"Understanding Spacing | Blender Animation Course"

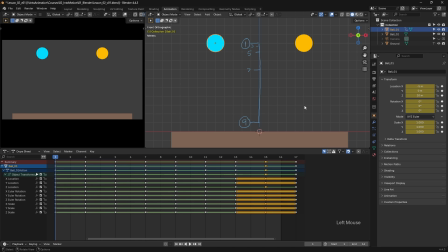485s
So with that done let's head back to frame 1 and press the spacebar to see what we've got. So I think that's working pretty well but the result is a little bit choppy because we're holding each image for two frames. So to get a smoother result we can break this down further onto ones.
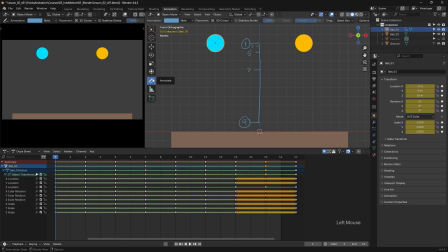502s
So what I'm going to want to do is just once again, split this up into thirds. So frame eight will be here. Frame six, frame four, and finally frame two up at the top.
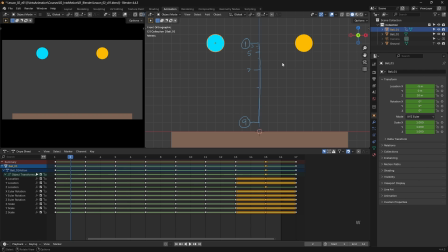519s
So we can now again, just hit the W key and the G key. Let's just move this down ever so slightly. set a key frame four is that another key and frame six
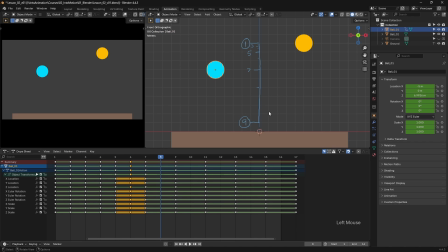539s
put that down save a key and frame eight again let's move that down and once again we can duplicate these over to the other side so frame eight becomes frame 10
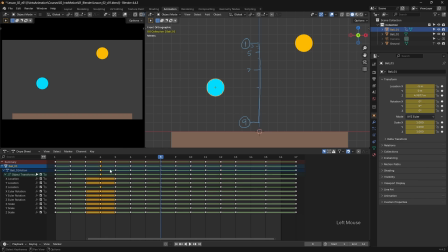555s
frame 6 across to 12, frame 4 to 14, and frame 2 will become frame 16. So now if I head back to frame 1, I'm going to play this back. And we now have a far smoother result.
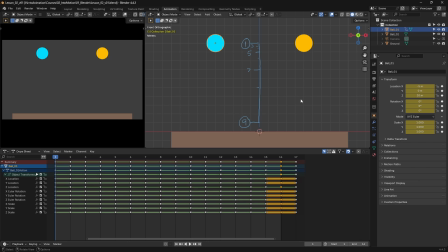579s
Now, whilst that workflow has given us great result for our bouncing ball, it's not a very flexible way of working. If I now wanted to change the timing or adjust how high this ball bounces I'd have a lot of work to do to recreate this frame by frame. So instead we're going to switch over to the yellow ball and look at a different way of working to set our spacing.
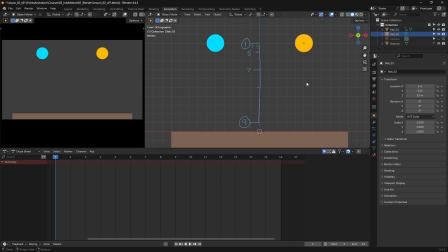599s
So once again I'm going to hit I to insert a keyframe on frame one. We'll move to frame nine and place this down on the ground, set another keyframe and again duplicate our frame 1 over to frame 17.
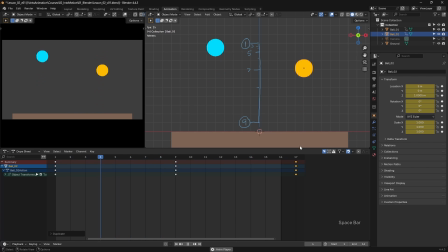617s
Playing this back again we have the original pause spacing that Blender has given us. So what we can do is head over into the graph editor to see what's going on and to do that we can roll our mouse here over the dope
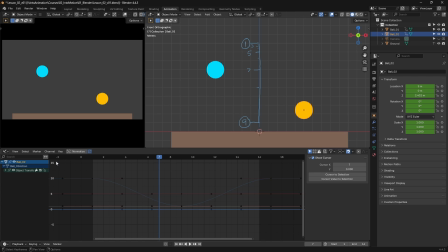632s
sheet and hit ctrl tab and if you're not familiar with the graph editor what we're seeing here is the value mapped out on the y-axis and a time mapped here across the top on the x-axis. If I roll down this little arrow here again we can see all of our different animation channels.
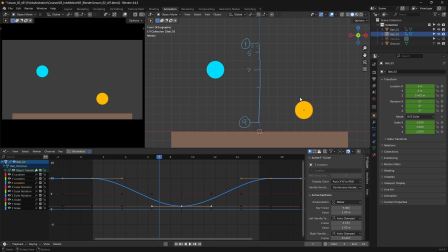652s
Now our z location curve here is what's controlling the up and down of the ball and if we take a look at it we can see that we have this ease out at the start where as our time changes the value changes only a small amount.